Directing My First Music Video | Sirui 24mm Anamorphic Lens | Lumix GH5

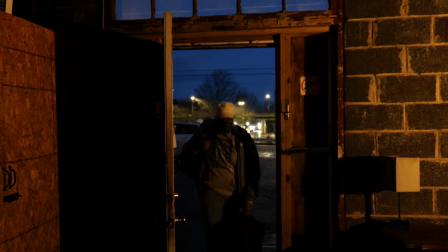499s
So the plan was to arrive on set at 7 a.m. and then start filming by 7.45 a.m.
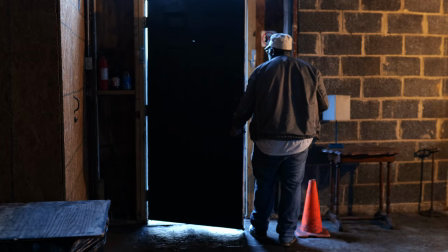506s
I was a little optimistic with the schedule.
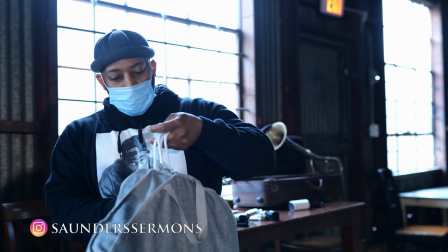508s
After a coffee and donut run, our actress and artist getting ready, and then the initial setup of all my equipment, it was already 8 a.m.
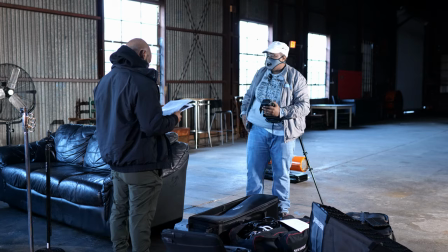517s
So myself and Ben, who was my production coordinator, went over the shot list and then headed outside for the exterior shots.
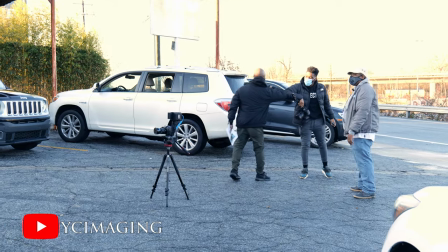524s
Right as we finished and got the artist in place for some test shots, YC arrived. And by 8.30 a.m., we were ready to start filming.
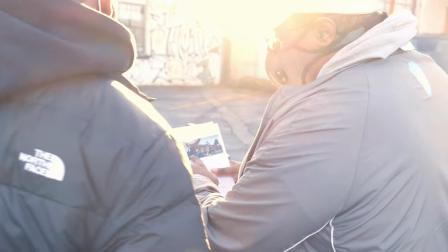532s
So let's jump straight into challenges and talk about my first shot of the day.
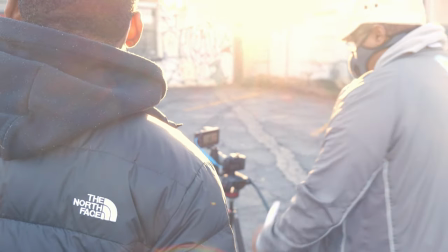537s
Well, first, I want to let you guys know I wasn't nervous at all, even though it was my first music video shoot.
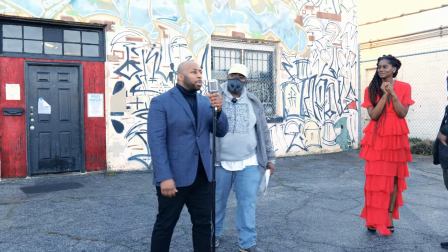543s
And that was really because I had a shot list to keep me organized. using a shot list is such a confidence builder because you don't have
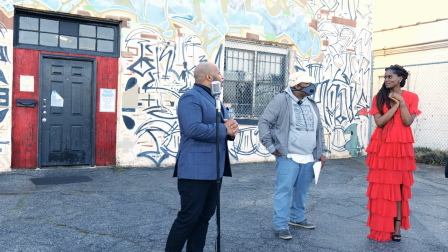550s
to worry about making things up as you go so for the first shot i used a 24 millimeter lens i wanted this
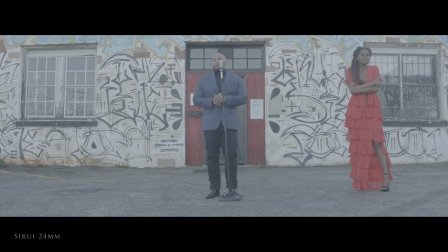558s
super low wide shot showing off the artist the model and most of the building in my head i thought it would be a great establishing shot
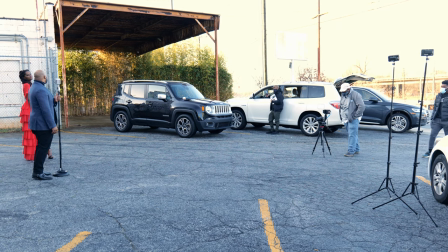565s
as well the only problem was i didn't like it i did not like it at all we tried to move the camera around to hit the shot
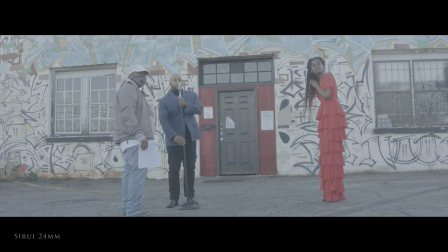573s
from different angles and i still hated the shot. And let me tell you, this is what was so good about using a tripod. If I was doing movement in that shot, I probably would have just shot it and just, you know, let the movement tell the story.
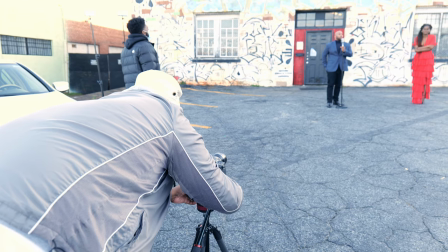585s
And then in post, I would be like, you know what? I don't like that shot. But let me tell you guys, having YC there for my first music video shoot was like having cheat codes.
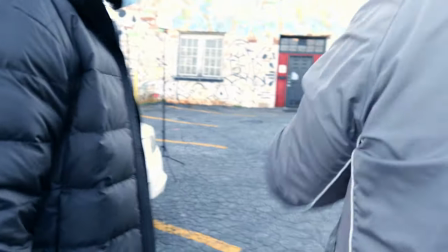593s
If you guys don't know, he has made hundreds of videos on YouTube teaching filmmakers how to make high-end music videos.
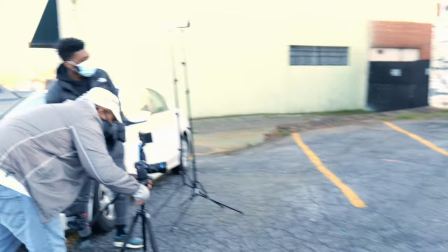600s
So I asked him for his thoughts on the shot, this wide shot that I hated, and his answer was simple.
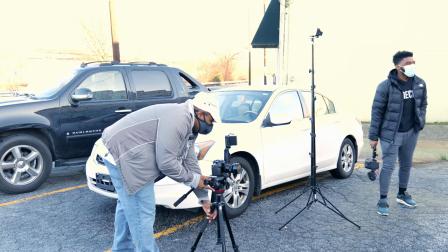606s
He went on to explain to me why he prefers the look of tight shots when filming music videos.
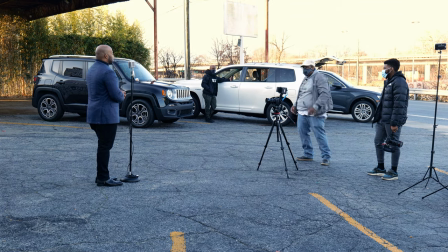614s
And the funny thing was, I actually instantly remembered him saying that in one of his videos.
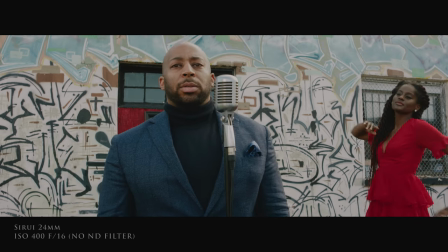619s
So still shooting on the 24 millimeter, I went in closer for a medium shot instead of that extreme wide shot.
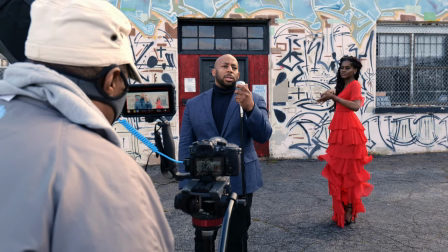626s
And I was much happier with the look of that shot. So YC, thanks.
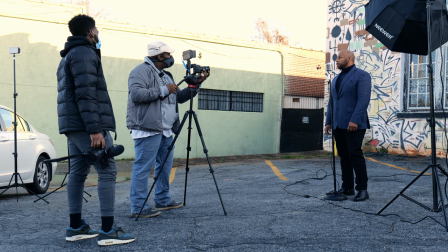632s
So for every scene that we shot, my goal was to shoot a wide shot and a tight shot and a medium shot if we had time.
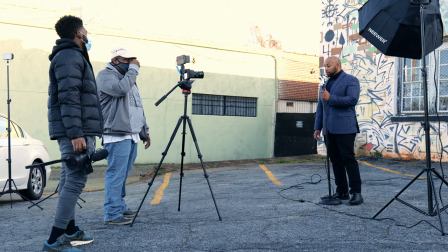640s
So I actually decided to use lighting outside as well.
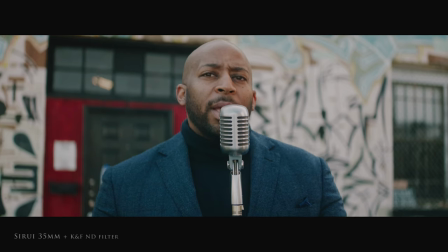644s
So I used the Godox SL-152 for this shot as I wanted to add a little reflection to that microphone and then also a little bit more light to Saunders to kind of separate him from the background.
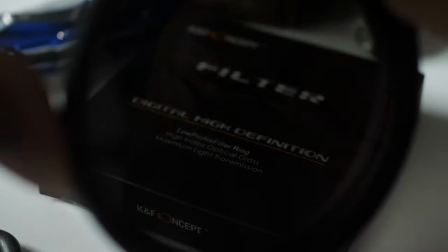657s
I also used my K&F ND filter on the 35 millimeter which really gave this shot some nice creamy bokeh.
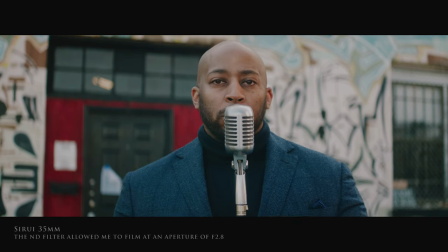664s
I did order an ND filter for the 24 millimeter but unfortunately it did not arrive until the day after the shoot.
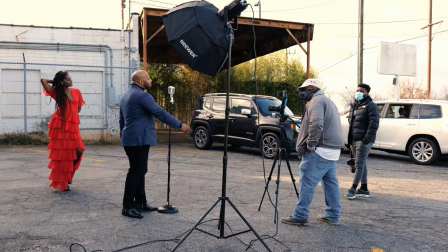673s
Now I want to talk about this really quick because I haven't seen people talk about it in many videos but because of COVID I had all the crew members wear masks.
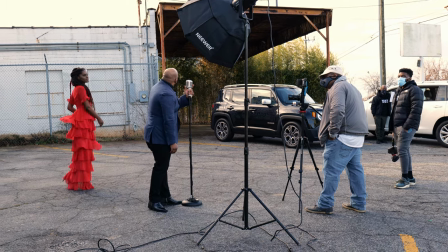681s
The artist and the model did have masks on when they arrived but of course they had to take it off
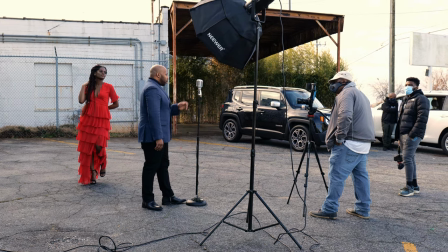686s
when they started performing. so because of COVID
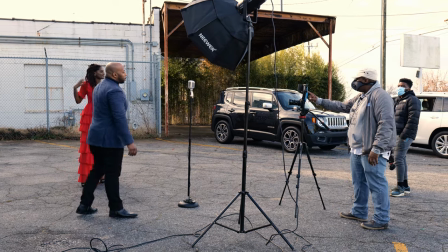691s
I decided to keep them six feet apart for the entire
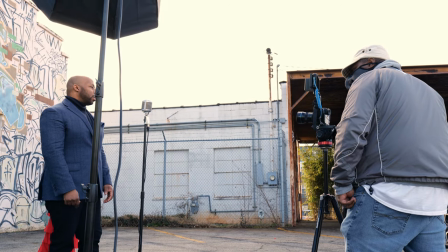696s
video but I still tried to find creative ways to have them interact I think
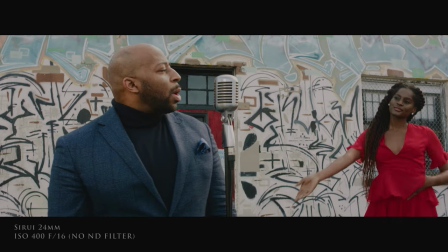701s
they were still able to pull off some great performances even though they had to keep their distance
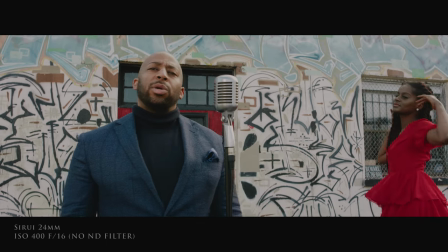705s
from each other so big thanks to them for you know just
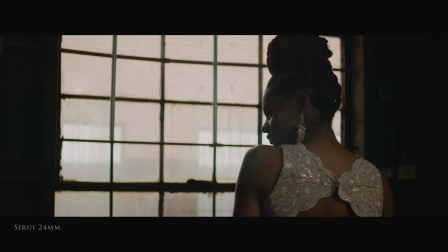710s
being so talented now even though I did end up getting more medium shots than wide shots than I had originally intended,
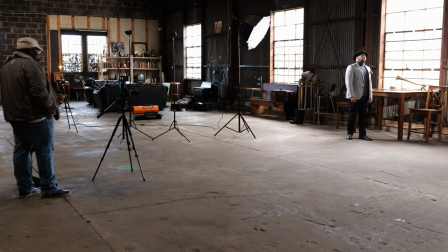719s
I was still able to find some wide shots with the 24 millimeter that I was extremely happy with.
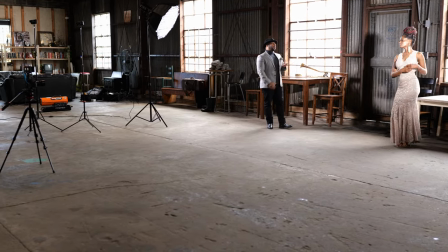726s
So like I said, I didn't have an ND filter for the 24 millimeter, but I just changed my aperture to F16.
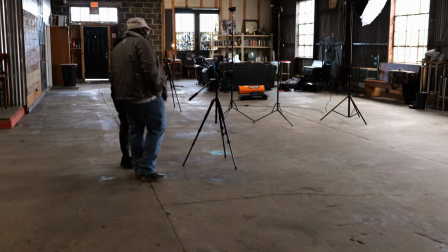734s
And then I used the Godox SL150 to provide some edge lighting for Saunders,
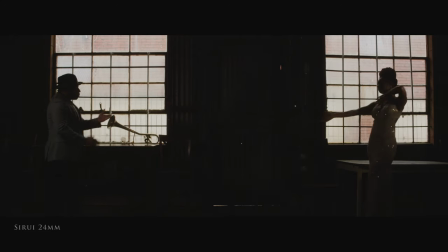740s
and then I used SL60W to provide some side lighting for the model, Achille.